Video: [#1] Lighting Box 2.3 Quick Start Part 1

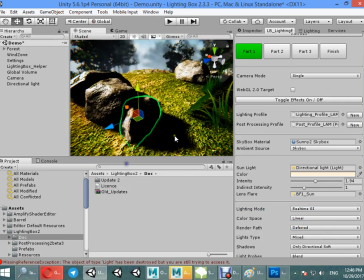In full real-time mode, you don't have any ambient lighting when you are choosing a skybox. So you just need to use this tool when you are working, building real-time GI or baking your scene.
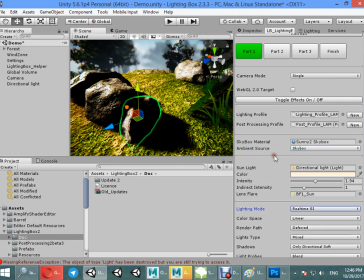In normal mode, it's not works.
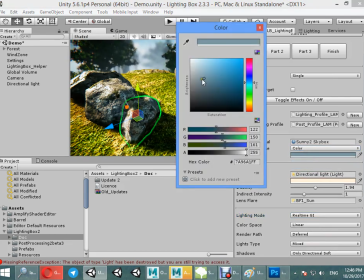So you need to choose color as an ambient light.
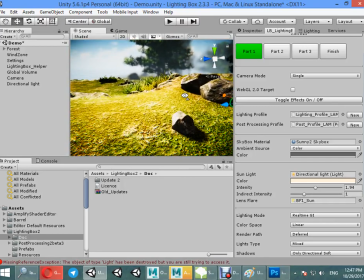If you want to get a realistic looking, always use white color.
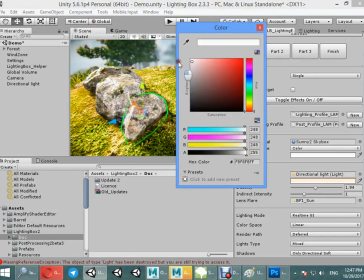But here, white color always looks more realistic compared to others. If you like to get a filmic setup, use a bit blue color.
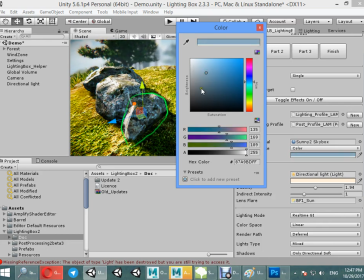In Unreal Engines, always skylight is blue color,
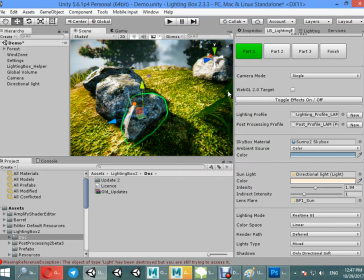and in snow scenes use blue color too.
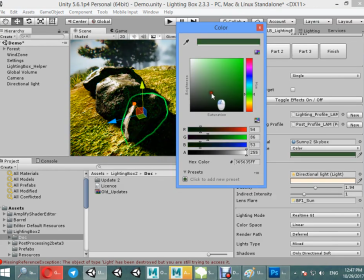In jungles you can use green colors to simulate fake GI.
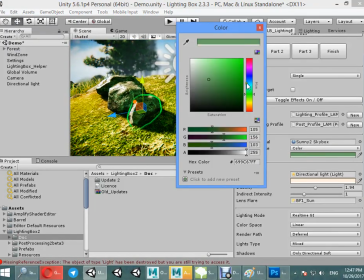Sometimes it's useful. So I want to choose any color like Unreal Engine's skybox.
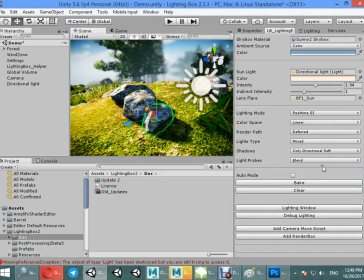Okay, this is the first part of the lighting, adjusting light settings, ambient light settings and
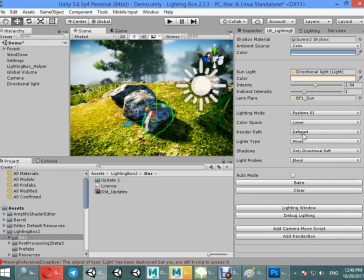scene light settings, GI, real-time GI, the third light settings and so on. Here you can bake your scene with these settings.
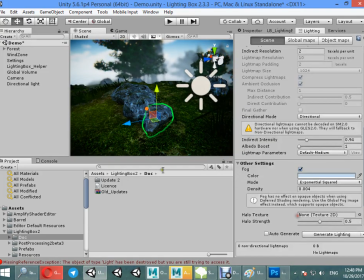If you like to bake real-time GI, always choose very low as a quality to bake your scene 10x faster than high settings. For example, 3 minutes or
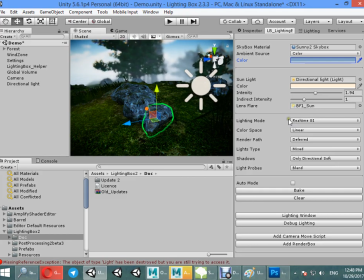10x more. Okay, 10x more.
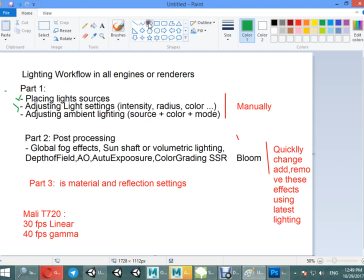So we have learned about part 1. In the scan video I will show you how to work on post processing.
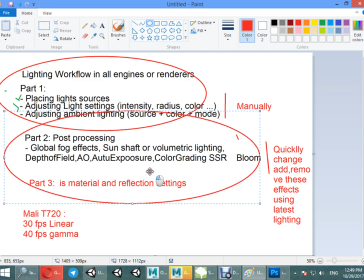This is the main part of the lighting box workflow. Okay.